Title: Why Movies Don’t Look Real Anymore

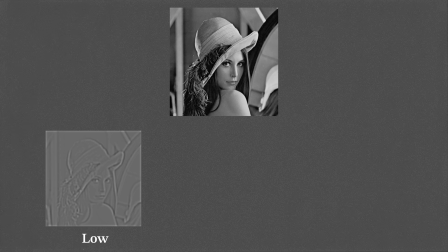258s
We have low frequencies, broad, smooth details,
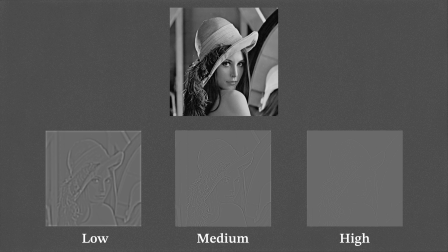262s
medium frequencies, the general details, and high frequencies, the tiniest details like skin pores and hairs. When noise or grain is present or added,
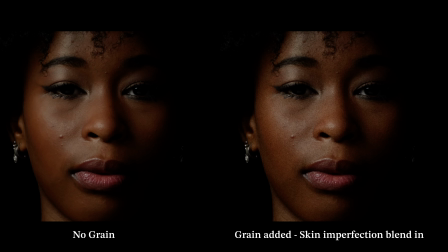271s
it perceptually softens the high frequency details like skin pores so they become less noticeable.
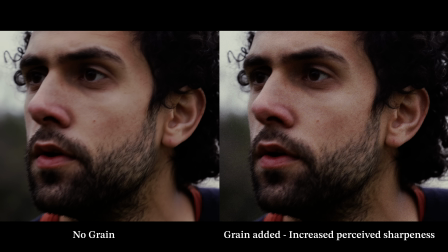278s
But here's the cool part. It simultaneously makes low and medium frequency areas, the part that we mostly focus on, appear sharper and more resolute even if they're not. It's just a perception thing. If you want to nerd a bit and read the full paper, there's a link in the description. But who's really listening? Well, while the majority of the manufacturers are trying to minimize and sometimes hide the noise are their sensors,
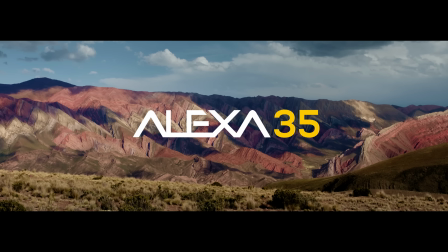302s
ARRI, the Rolls Royce of cinema cameras, did exactly the opposite. They released a feature called textures in their latest Alexa camera.
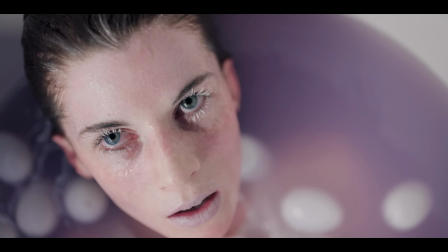311s
And reading the white paper about their textures, one thing struck me the most and it's this bit here.
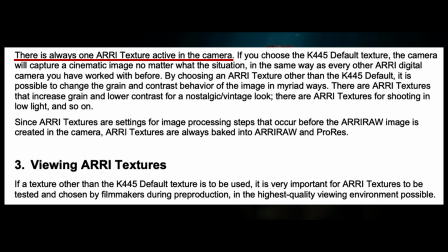316s
There's always one ARRI texture active in camera. And if you choose the K445 default texture,
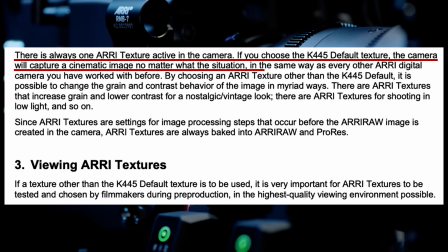323s
the camera will capture a cinematic image no matter what the situation in the same way as every other ARRI digital camera you've worked with before.
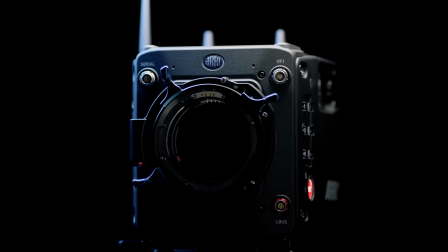332s
Which means that they now gave you control over the type and amount of texture you want, but even before offering this feature,
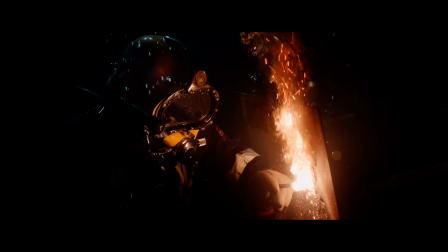339s
a base level of texture has always been present within ARRI's images.
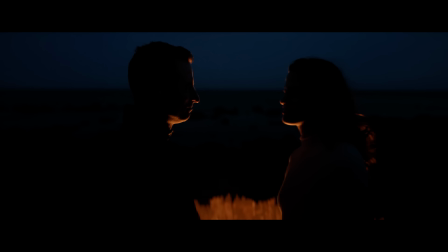343s
Because ARRI always understood that texture is fundamental to make an image feel real. Look, at the end of the day, it's also about personal taste. If you like crispy clean images, awesome. Roger Deakins, probably one of the greatest cinematographers alive, never added any type of grain to his images, and he clearly stated that in a post on his website. But again, he uses an Arri Alexa when he shoots digitally, so he is in fact working with an already textured image. But if you're on team grain, like me, you probably slapped a layer of grain, used some DaVinci Resolve grain on your images, and you might have liked it, you might have not liked it. But one thing is just slapping some grain. Another thing is to make the grain feel like it's part of the image because on film the grain is The image the grain forms the image.
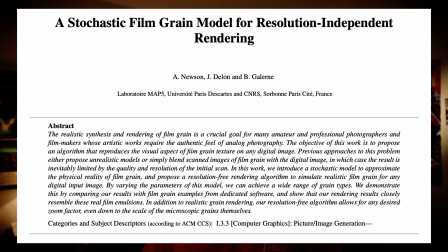392s
They're not two separate things Well, luckily for us there is an amazing paper on physically accurate grain rendering I mean, it's really really good. They actually modeled the silver highlight process So how the grains form clump and vary depending on exposure So, for example,
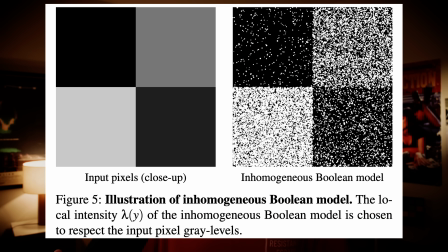408s
the grain in the shadows doesn't have the same appearance as the grain in the midtones, which is not the same as the grain in the highlights. There's one problem. The algorithm is slow. I mean, painfully slow.
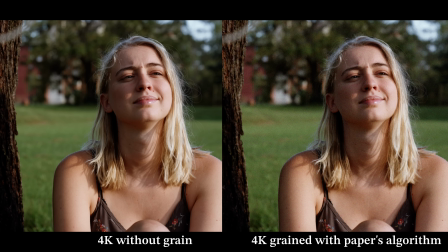422s
It takes around 10 to 20 seconds to render a single 4K frame on GPUs, so it's clearly not suitable for real time.
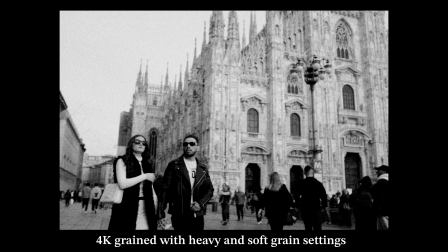431s
But what if we could take that algorithm, generate some grain layers based on the luminance range?
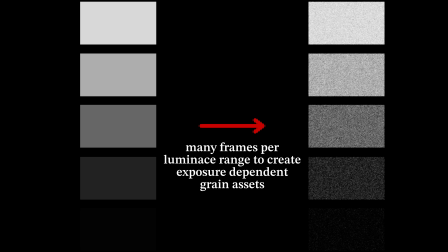436s
And sure, it would take a long time.
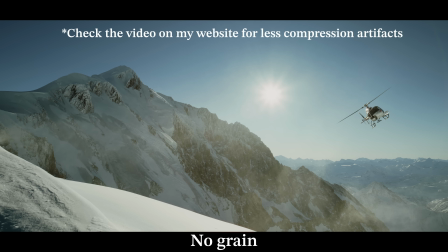440s
But once it's done, we could take those grain layers, composite them back onto the image in their respective luminance range,
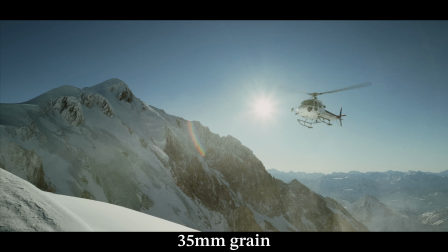446s
and get real-time, physically accurate grain that feels like it's part of the image and not just an overlay on top.
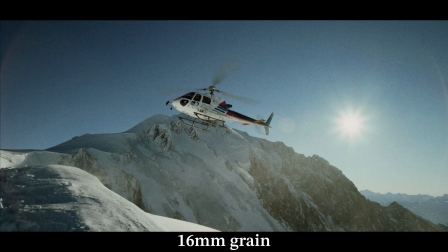453s
If you're interested in the process and want to learn more and even download some of the grain layers that I generated completely for free, you can head over to film-match.com or click on the link in the description. I have a full blog post over there with all this nerdy stuff. So I hope to see you there. In the meantime, please like, share, and subscribe. And until next time, bye.